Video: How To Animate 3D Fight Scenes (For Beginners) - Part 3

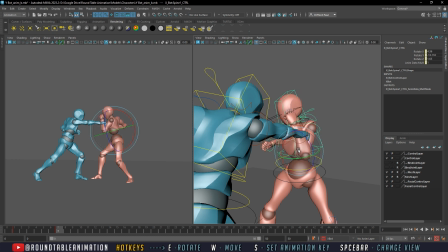So you want to make sure that the character is doing its best to give that performance that,
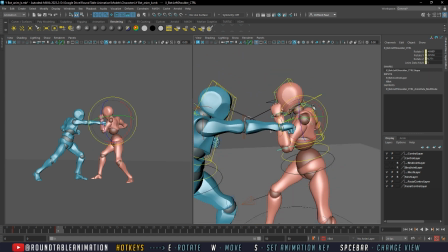oh, I needed to do this dramatic hit in order to sell the power of my attacker's punch, right?
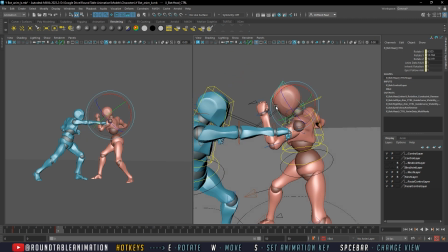So from here, we're doing something like this, where now, because now I crossed it over, now it does look like
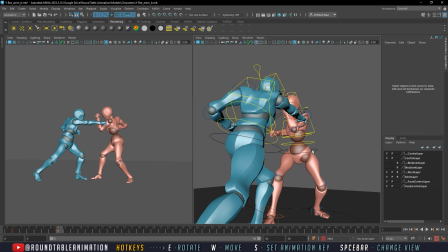that he was potentially going to hit him.
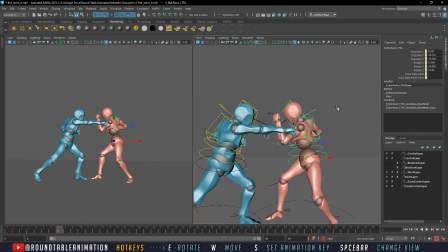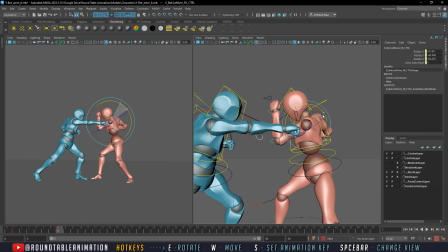Let's raise the shoulders up a bit. So we want to have it hit the side of that arm there.
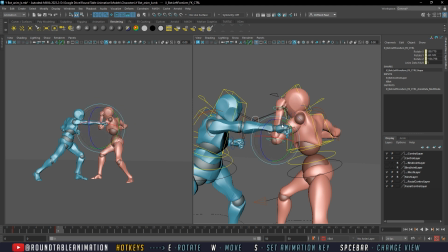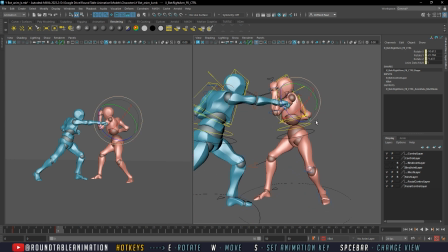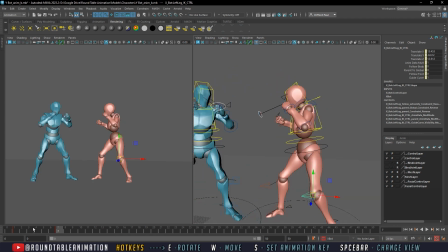Okay, I think this one looks good, right? So, well, of course, we've got to remember to put this in our step tangent. So, right, so now we have here this move here, right?
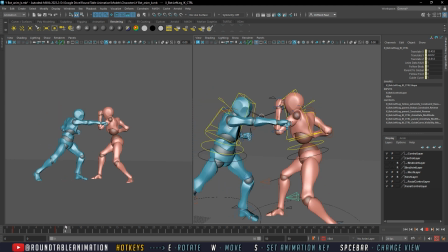So now it looks a lot more like, okay, well, this move was gonna hit me in the center of my chest here, and then I went ahead and blocked it. I moved to the side and blocked it. So it does look a little bit more believable, right?
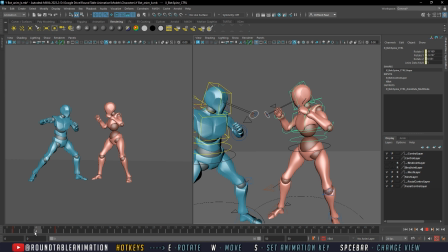And what we're gonna do here is on the same key here. For the purposes of this, I believe I probably would do it beforehand, but maybe even after. But for the purpose of the stepped animation, we're gonna show the anticipation to the block.
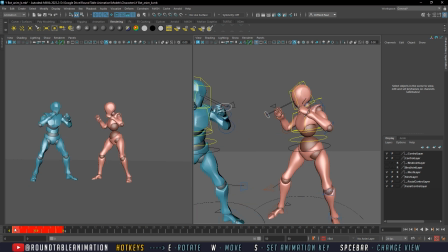Now, the character could very well, and I'm just doing this to show you, could very well just go into this move here, right? So he does a punch, but if you can see it, even in the fast motion, let's see, it's different.
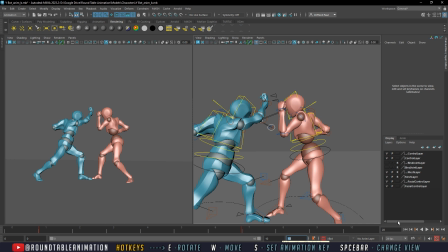So you can actually just rotate the loop here. So you can see that even if it's here, you may think, oh, okay, cool, what's wrong with that? What's wrong with just moving into this pose here? What happens is you're not selling anticipation to the pose.
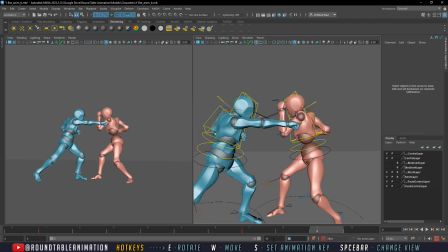And now this may work in a realistic fight, but because we are animating, we kind of want to showcase the movements as it would be in like a film. So
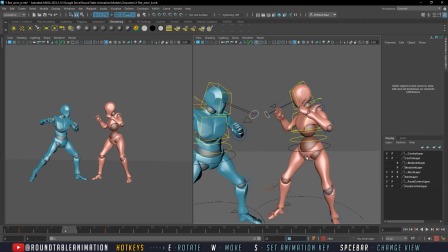here on frame 4, we're going to do a little bit of an anticipation for it.
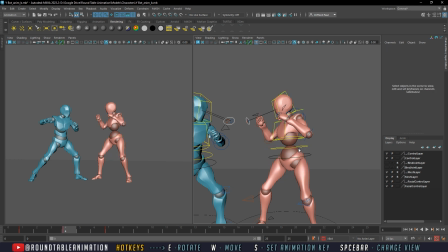Now, the more exaggeration you do to the anticipation, the more dramatic, it will be.
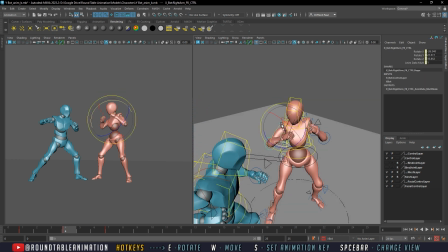So something like this, not much,
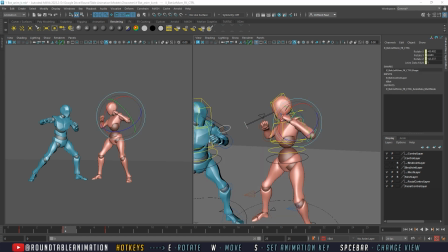but we're going to raise our arm here.
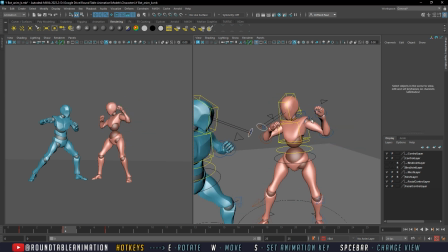And this is kind of like the anticipation pose.
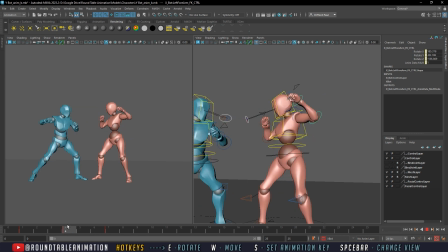All right, so let's step it all out. Right, so let's see if a lot, so that's the flow of it. So it's up, down.
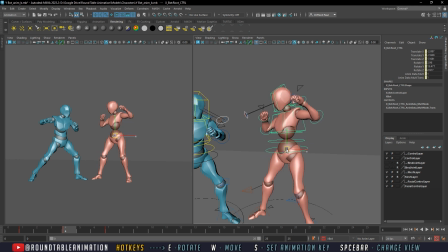So we're gonna do a little bit more anticipation to really sell it, but I don't want to do too much because it's only 3 frames. So I don't want to make it seem like it's this big move that they're about to do.